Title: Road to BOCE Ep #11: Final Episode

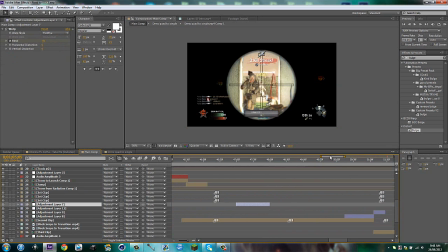8:37 What is one of both? Come on, let's go over here somewhere. Okay, seriously? okay that's it that's it should
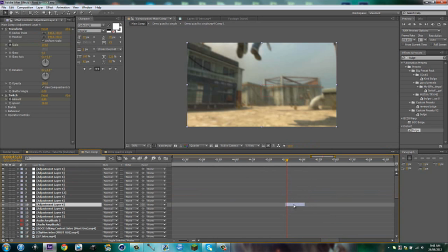8:57 be it okay I'm just gonna duplicate and drag over oh I think that that's it it's the same thing but I just wasted time what as
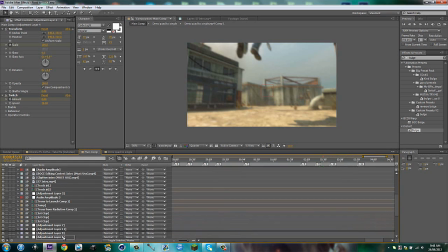9:12 okay bring down the
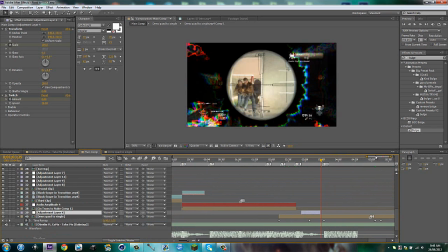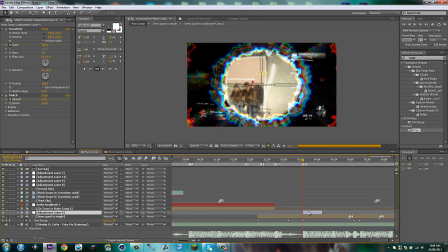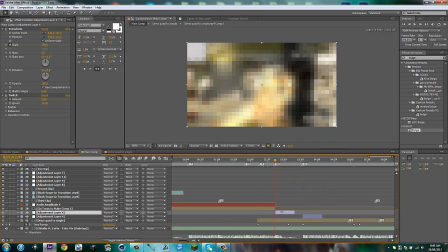9:37 another little pump here so why not okay
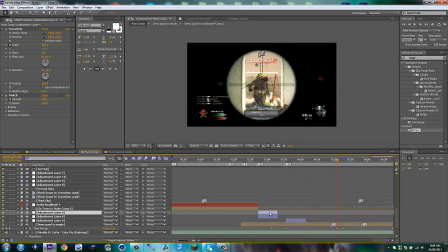9:53 this one is another little pump but it's much smaller so I'm gonna adjust the scale options so you hit u for the scale and bring this to 108
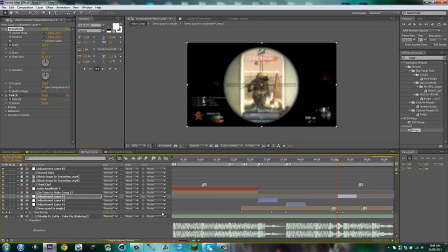10:10 sure now go to this one and this is the big guy right here oh wait no that's not the right one delete
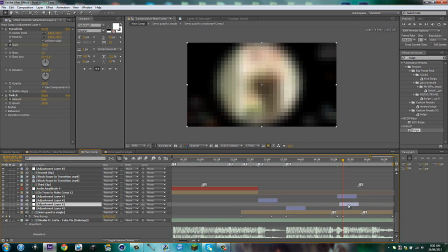come on, line up and then just drag that over top okay now one
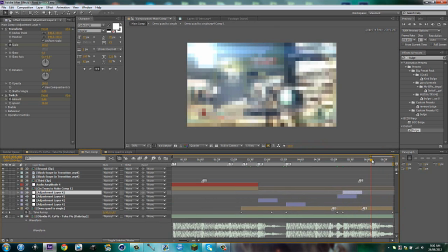10:39 do do do do do and then just have it fade out slowly
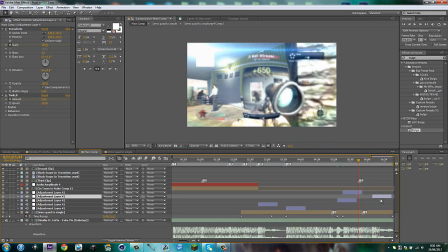10:57 I'm actually going to go back to this um, into some layer and make the scale less obvious because it's going to be towards the end of the song so like right here gonna hit L down
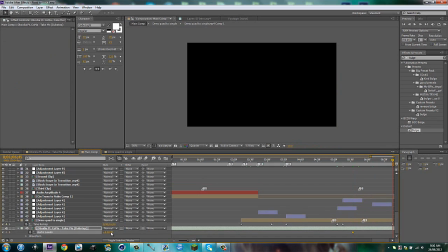11:13 and down put this to negative 24 so it fades up slowly hit LL and you can see that it's just like oh god my thumb how was that about just like
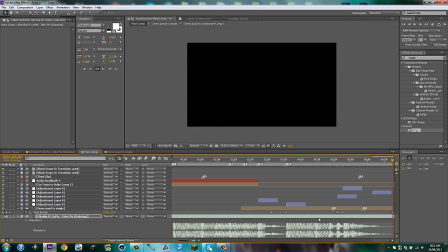11:28 spasm okay that was weird I'm gonna hit U just to find my keyframe again,
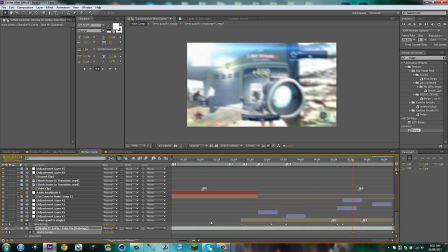11:33 go here, and I'm going to make it a solid, control y, and call this fade, make it comp size, black, cool, trim it, triangle, not triangle, t, and bring this to zero,
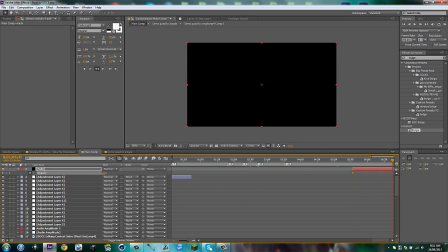11:54 and all at the end, and make it 100.
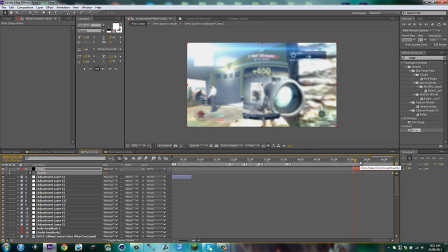11:58 So it slowly fades the screen, and it's nice and clean.
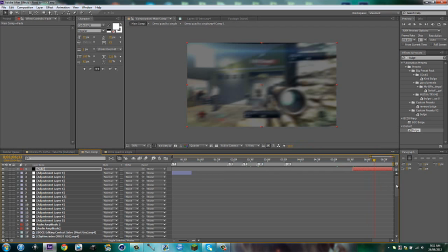12:04 Okay, cool. So, got that done. This is done. Pretty cool so far. So, we got this done.
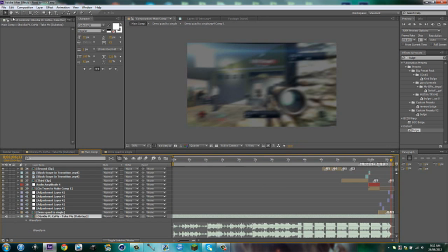12:22 Now, what I'm going to do is just go here.